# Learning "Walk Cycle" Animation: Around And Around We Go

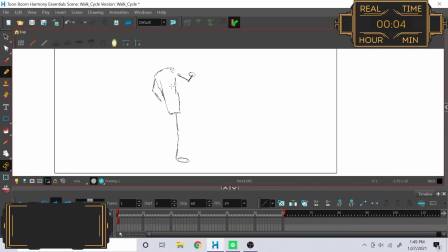So I started off this project thinking that I was hot shit, that I was just gonna make a character doing a walk cycle.
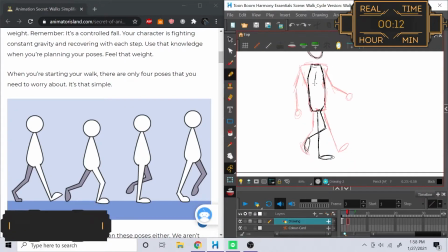I'd have him lean back with a little bit of swagger, and I'm walking back and forth the hallway.
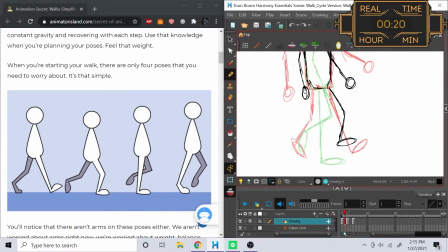My parents are looking at me like, why are you a creepy ghost dude creeping around through our hallways?
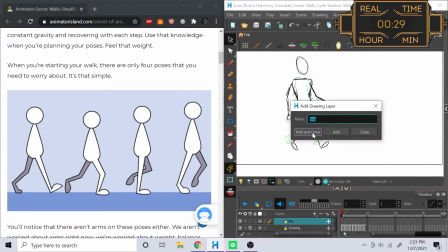And I'm like, don't judge me, I'm an artist. And then I realized, wait, I have no idea what I'm doing.
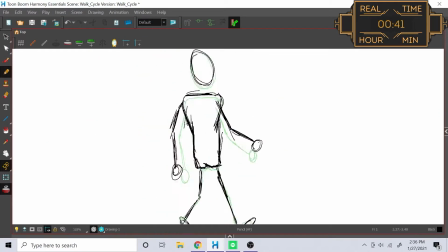So I googled how to do this, and started off a little bit simpler. And of course, our great writers over at Animator Island had a wonderful breakdown for how to go about making a walk cycle. You start with 4 poses, each of these 4 parts of the walk, and then I found another guide that broke down how you actually tween the walk.
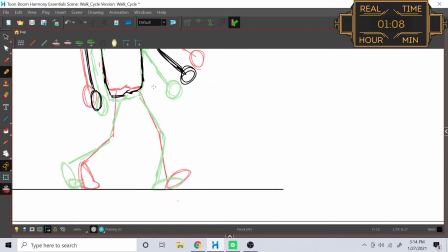They recommended drawing it on 3s, so I stuck 2 in-betweens between each of these drawings and made myself a basic little walking animation,
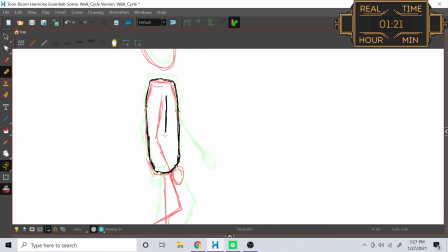which of course I did in our next rough pass style from Taniko, which he calls the Disney style, where you have a flower sack body and scraggly little arms. He describes it better in his video, which you can find below.
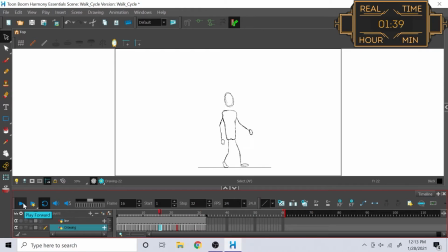Once the cycle itself was actually finished, I got to have a little bit of fun doing my timing, so now I have some of the frames are on 2s and some are on 1s, so it gives the character a little bit more weight while he's walking. Only to eventually just end up getting bored with the whole walking cycle. So I decided to add in a little something to get some zest, to get my creative interest back in, and I have him walk up the walls, because I can!
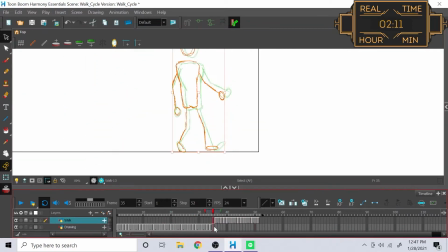And once I have all of my frames, I get to begin the wonderful process of copy and pasting them over and over and over again. It was exhausting.
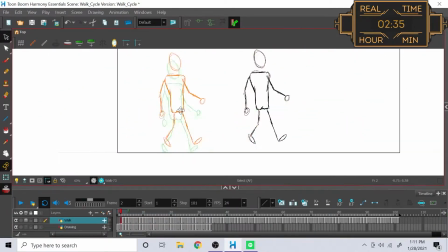But how I did that was I organized this whole section by dragging a copy
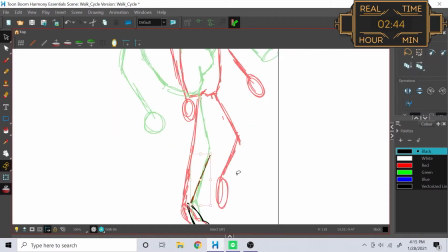of the walk cycle along the timeline and then just copy the drawings individually from there.
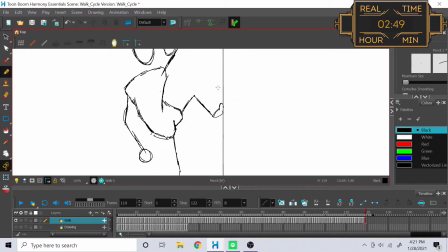As for the step up the wall here, I definitely tapped into the mirror selfie skills that I picked up during the King of the Hill commission and stretched myself out a bit to figure out what a perpendicular stepping pose even looks like. Also, side note,
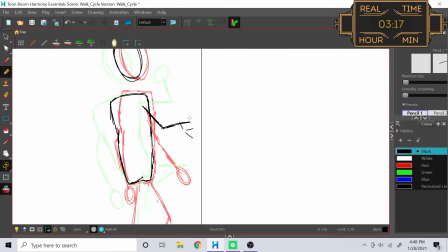see the dots here are a technique that I've been using to keep all my joints distant from frame to frame when the characters make these really drastic pose changes.
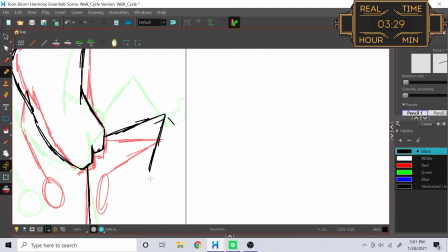They're just like little references that I angle about to ensure my legs and arms don't scrunched up when I'm figuring out my initial key poses.
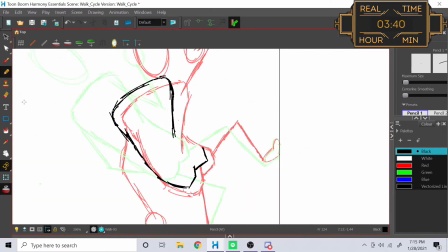As for the torso, I was actually pretty excited because I got to revisit some of the body twisting lessons from ye old
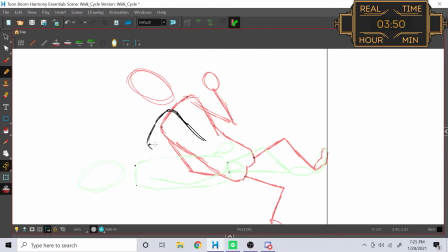Sakaru days and play around with the fold lines that enunciate, express,
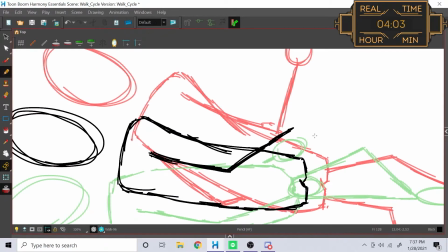embellish, clarify, yeah, that clarifying which appendage is leaning forward and which is in the back for support.
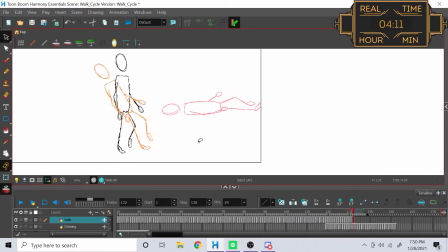Quite the wild ride this whole section was. Really glad to only have to do it once.
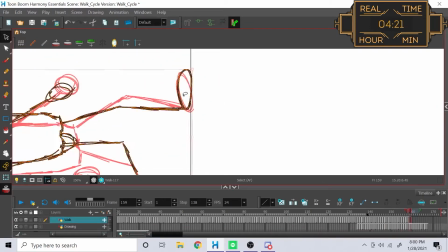And with that, we get right back to the copy pasting. Only this time we're using Shift to get everything to turn at a 90-degree angle,
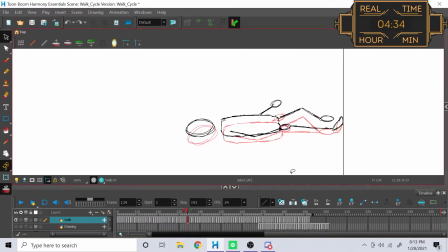so that way everything lines up as we go vertically. Also, he felt unbelievably rigid when snapping back into the walk cycle, so I added in some follow-through here just to give him some bend. And just felt right.
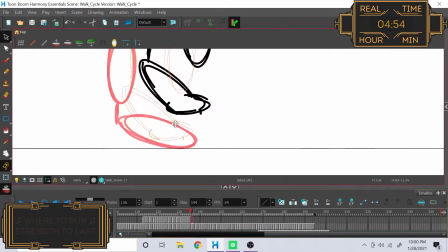By the by, for those interested, I'm using here what I've been told is called the heel method for keeping track of all these new walking frames.
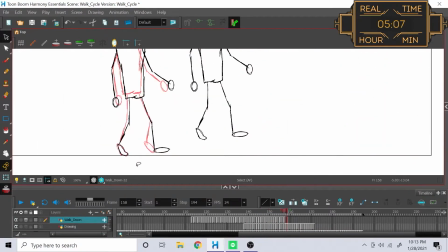Now, for me it's the toes, but the gist of it is that you line up each new frame where the heel or toes of the last frame was, and the trick is to only ever care about the foot that's on the ground. If you do that, your character will stay nice and planted from step to step.
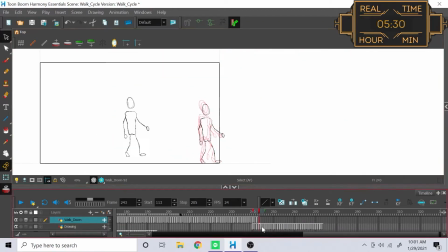Technically, you can also achieve the same effect by making your walk cycle into a singular object,
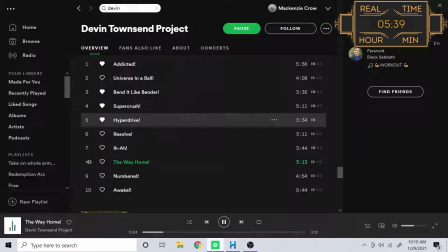then using kinematics and have the cycling GIF dragged or floated across the screen.
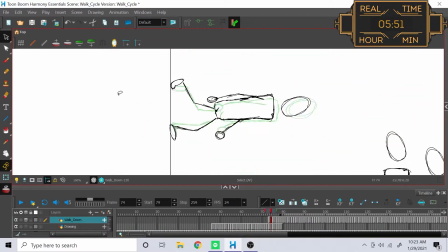It pops up in a lot of flash animations to save time, but if you get the timing wrong, your character will look like they're sliding or floating across the screen. Sometimes it works, sometimes not. To each their own.
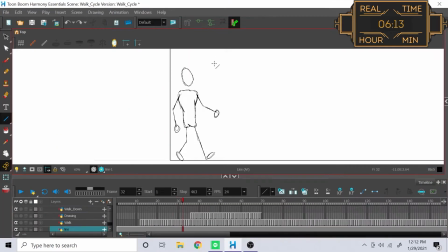With that, the pasta is complete! And I wanted to figure out, okay, so now storytelling-wise here, I've got a character who's walking up a wall and then comes back down the other side.
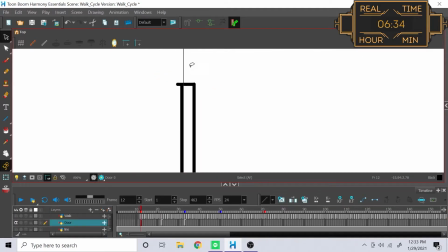How do I want to say that? Do I want to do like a portal or a doorway?
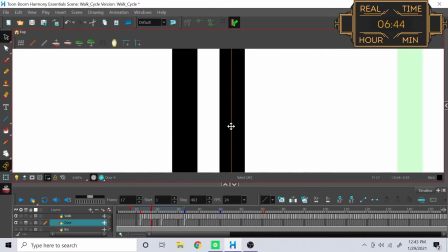Doorway! Okay, great. So I decided to do this like dimension door thing, where the doors open up one place, come up at another place.
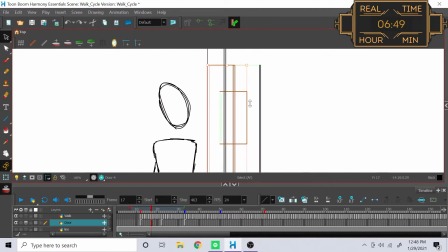Great.
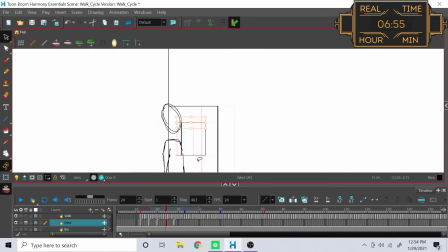How I actually made the doors was, I have the door that's facing me while it's closed so I can see its thin side,
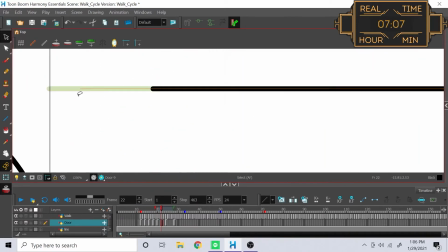and then as it opens, that thin side disappears into the perspective, while the broad side of the door actually expands, so that way we can see the door open.
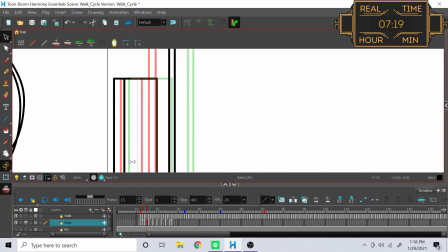This is why I couldn't just drag the door image to look like it's opening.
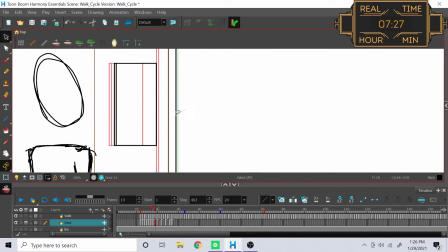I had to, like a cube, one side's disappearing as another side is appearing,
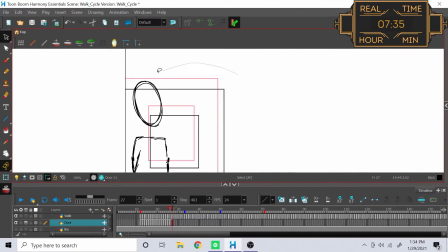and I had to manipulate all of those lines to make that perspective as believable as possible.
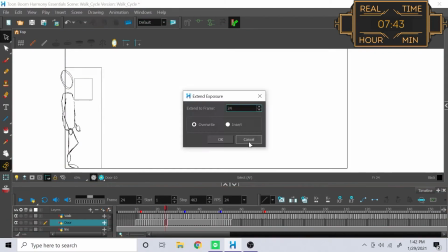I'm sure there was a better way I could do it, but that's the best that I could think of.
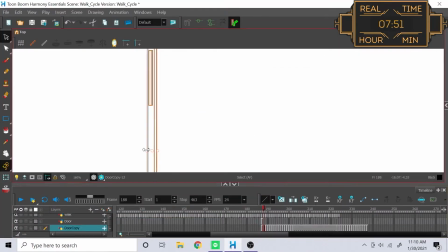And oh my God, was it hard to figure out how to flip an image. I should not have had to do 5 different Google searches to figure out how to flip a vector in Toon Boom. I'm sure that's me being oblivious and incompetent, but it was giving me like flip with animation,
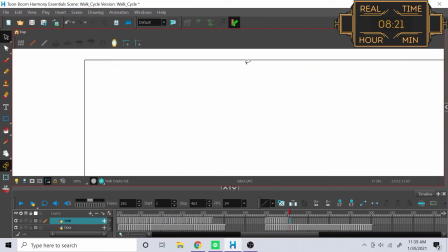you can mirror the whole screen, flip your whole frames, your time.
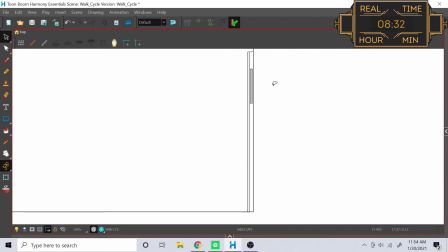No, I just wanted to take one vector and flip it. It's in like a drop-down subsection 34BA type of a thing.
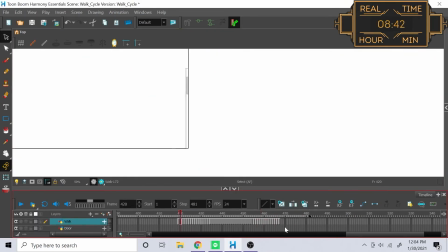It's there, but it could have been a little bit more upfront. I'm just saying.
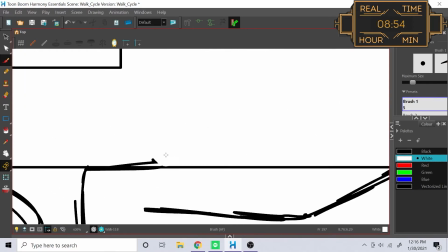Anyways, despite all of that, we got it figured out, got the doors where we wanted to, and now I get to clean up by having him be in front of the doors walking in and behind the doors walking out,
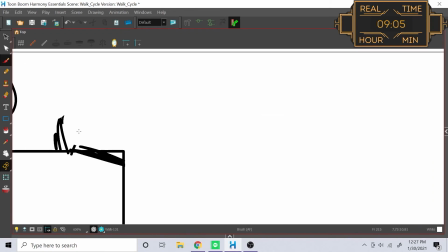making them feel like nice solid objects. And with that, we have a completed animation.
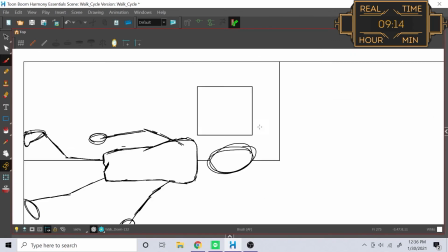So thank you all very much. I hope you enjoyed this behind the scenes, and until next time, I hope you have a wonderful however long.
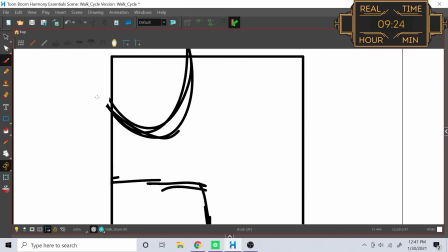Which won't be too long, because I'm going to really try to get back on my weekly schedule. I'm sorry, I'll be better.
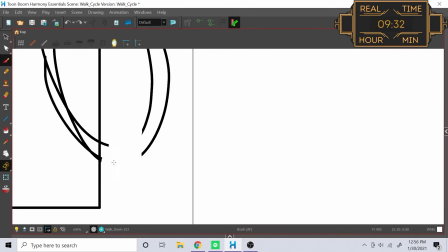Thank you for watching.